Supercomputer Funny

broadcast exclusively sporting events like football games, because if there's one thing you need to see in exquisite detail of all three dimensions, it's a bunch of dudes smashing into each other. But it is a wake-up call. Web video is a competitive field and one has to keep up. I realize that if I'm going to compete with the many professional video bloggers coming at you in trendy jump cuts from their living rooms, I have to do something really special. So, I've gone 3D. Woo! And I've mastered state-of-the-art 70s green screen technology, so you don't have to get bored while I talk. But most importantly, I've learned to analyze view statistics so that I can cater my content to the audience and maximize exposure and profitability. So, why don't you take a little break out on the patio, ladies age 18 to 44, because the other 86% of my demographic and I have a few manly topics to discuss, like football. That's right. Now, you've all been requesting this video for a really long time, so let's do it. Psych! To the extreme! Gentlemen, I give you NFL Fantasy Files.
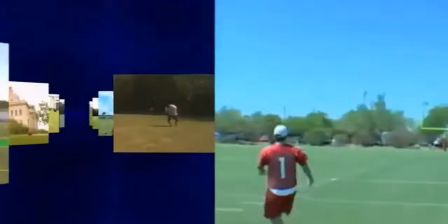1:22 This super popular compilation of videos features star football players performing
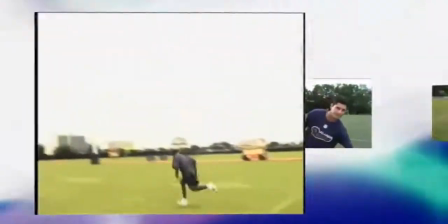1:28 unbelievable stunts in practice in an effort to persuade you to pick them for your fantasy football league.
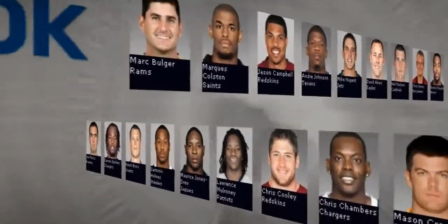1:33 But turns out, it's an award-winning viral video campaign for Reebok and NFL.com,
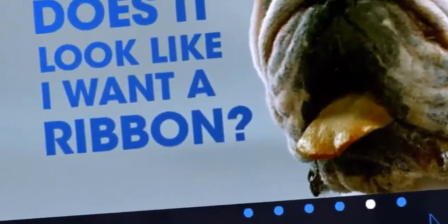1:40 designed and produced by a New York City-based creative agency called Blue Room.
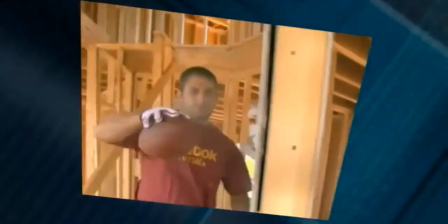1:46 They used some badass and visible special effects to make celebrity athletes look cooler.
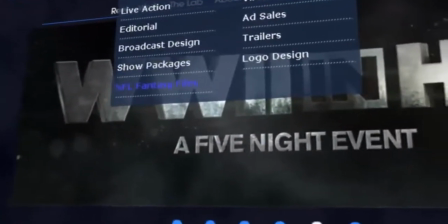1:52 The campaign proved so successful, they make a series of Fantasy Files clips every year,
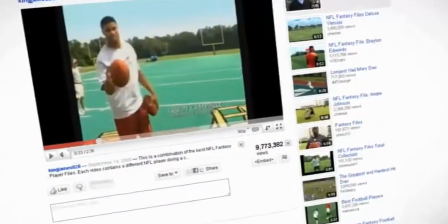1:57 but a certain bunch have gone mega viral and withstood the test of time. Now, as good as these professional athletes are, they're not capable of defying probability and the laws of physics. Whoa! But the clever and subtle visual effects used to achieve these daring illusions are fun to decipher. So, let's take a look at some highlights.
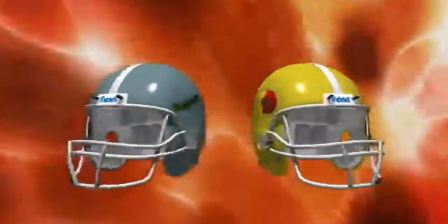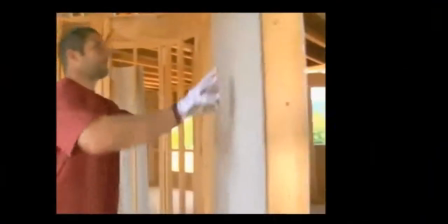2:26 Chris Cooley positions himself behind the wall,
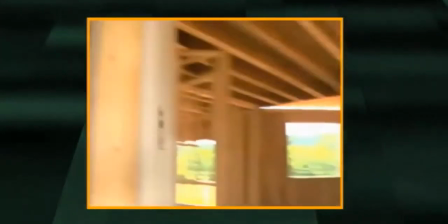2:28 but the swish pan from the pass serves as a transition to a shot of Cooley behind the wall where a violent-looking hole has already been pre-cut.
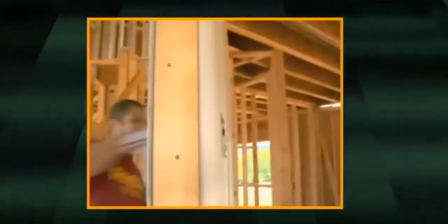2:35 A simple digital touch-up masks the hole in the few frames where it's visible prior to impact. Cooley thrusts his hand through the hole, and an elegant animation of dust and debris does the rest.
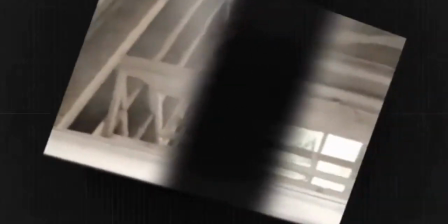2:44 Note the dust disappearing completely before the camera starts to reposition.
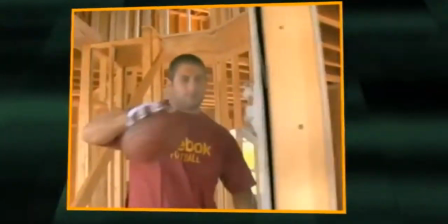2:48 A moment later, the football is placed in Cooley's hand, though a clean background plate is used to hide this fact, and Cooley emerges victorious.
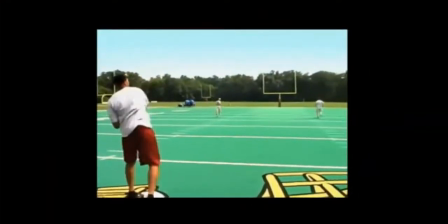2:55 Cut 2. Jason Campbell on the field. He throws a pass, then another almost 2 seconds later, which miraculously catches up to the first.
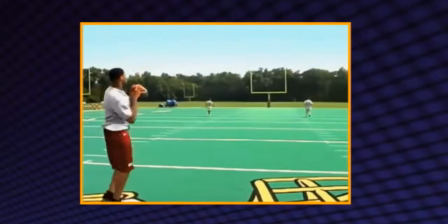3:03 But in fact, the real footballs land downfield, masked by the match-moved background plate,
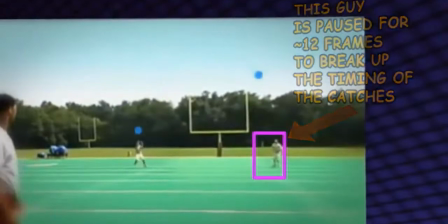3:08 while two computer-generated footballs bump and fall into the hands of the receivers, who stand motionless to make the animator's job just a little easier.
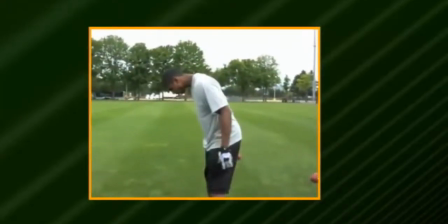3:17 Cut 3. Marcus Colston in practice. He settles in a steady shot from which a clean background plate is generated.
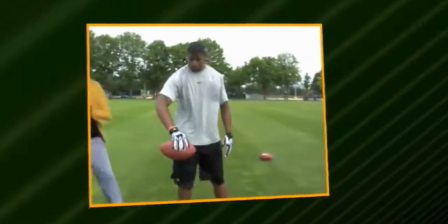3:24 He pretends to catch balls handed to him, much like during the game. What? That joke brought to you by the little swishes that made it look like the footballs flew in from frame right. Cut 4. Mark Bulger, and here's where things get tricky.
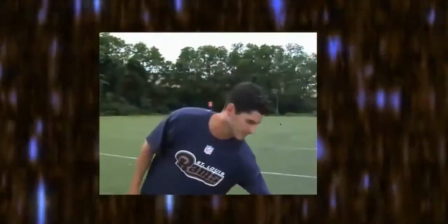3:36 He throws a pass right into a swish zoom transition to a separate shot of the bulky gentleman where the yard marker is hit by someone else from a much closer distance.
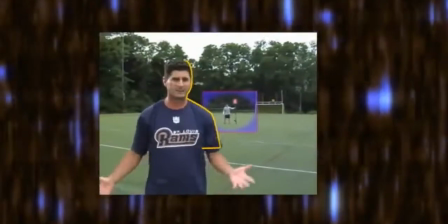3:45 The zoom out retains the guy from the close-up until Colston's body digitally wipes him away, and this amazing play is repeated twice more.
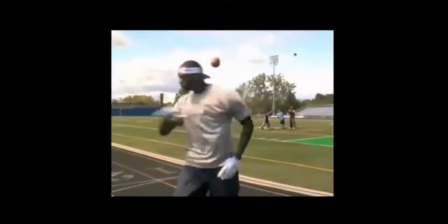3:53 Cut 5. Back to basics with Chris Chambers.
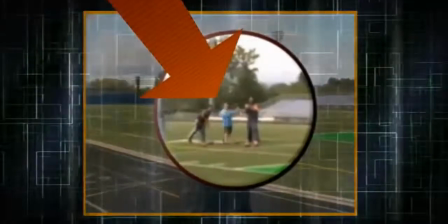3:56 The fanboys mime throwing passes, letting their footballs drop to the ground behind them as Chambers does the dance,
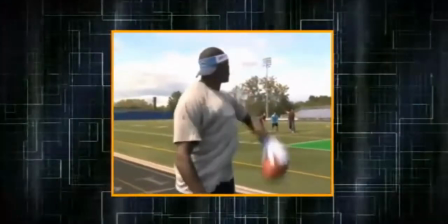4:03 complete with close-range ball-on-ball action.